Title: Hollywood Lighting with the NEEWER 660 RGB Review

The next light I set up was my back hair light. As you can see in the film, it seems like the light is panning around the room.
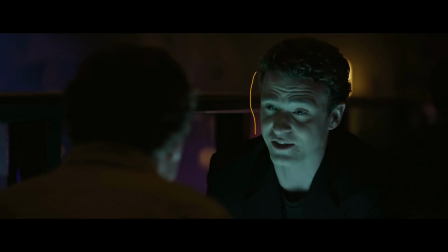4:20 I decided to recreate that by using the fire truck effect on the LED panel.
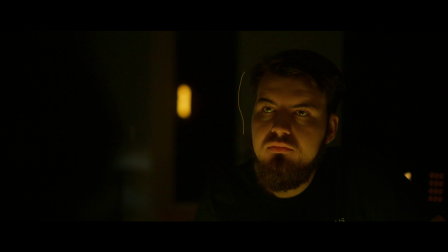4:26 I used the barn doors to kind of hone in on just the back of my head, and it feels more energetic like things are happening in the scene.
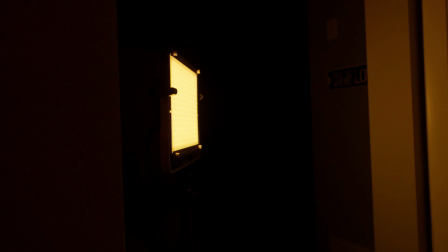4:34 And the third light I used as a practical way in the back so it would kind of break up that dark look
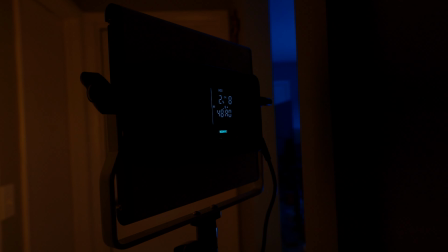4:39 back there. and I tried to emulate some of that warm practical lights like in the film.
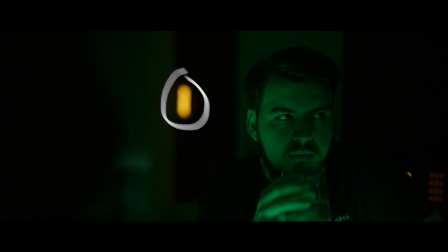4:44 So I set it to a warm kind of orange yellow look and I just left that on in the background just to add some interest.
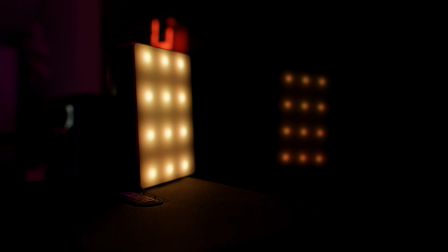4:52 And lastly, I actually used the little MC lights on the reflection of this TV just again, add a little bit more interest to break up so much of that darkness. And that was what I used to create that club scene. So you can see how versatile these lights can really be.
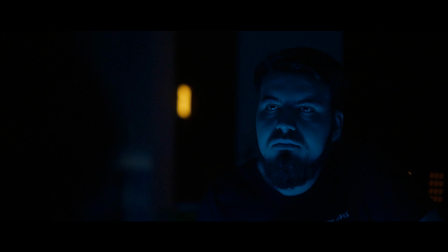5:06 You can use one as a key, you can use one as a backlight and you can use one as a practical light in different scenarios. And I think it looks pretty good. So overall, what are my thoughts on the Neewer 660 RGB? And I'm gonna break this down between buying a single panel versus the kit. If you were to buy one LED panel, I think it's pretty good. You know, pretty good colors, battery life lasts a good amount of time. It's pretty decent for the price as well. Again, it's fairly basic and that's why I think buying the kit makes a lot of sense. If you're to buy the kit, which comes with the light stands, the lights, everything you need to get started, it's a very versatile, easy and convenient kit to pick up. And when you go into situations when you wanna create a club scene or whatever, or just to add some interest to your backgrounds, you have the versatility of having a normal LED panel and also RGB if you ever decide you need that. And if you wanna get more flexibility with your kit, you can purchase accessories and modifiers for these LED panels, like a softbox. And that would add to the overall versatility of your kit because you can in effect have a key light softbox like this, like I have here. And you could even decorate your background with the other two RGB panels. So that is it for my review of the newer 660 RGB kit. If you found this video useful or entertaining, make sure to leave a like down below. That's it for this video and I'll catch you in the next one.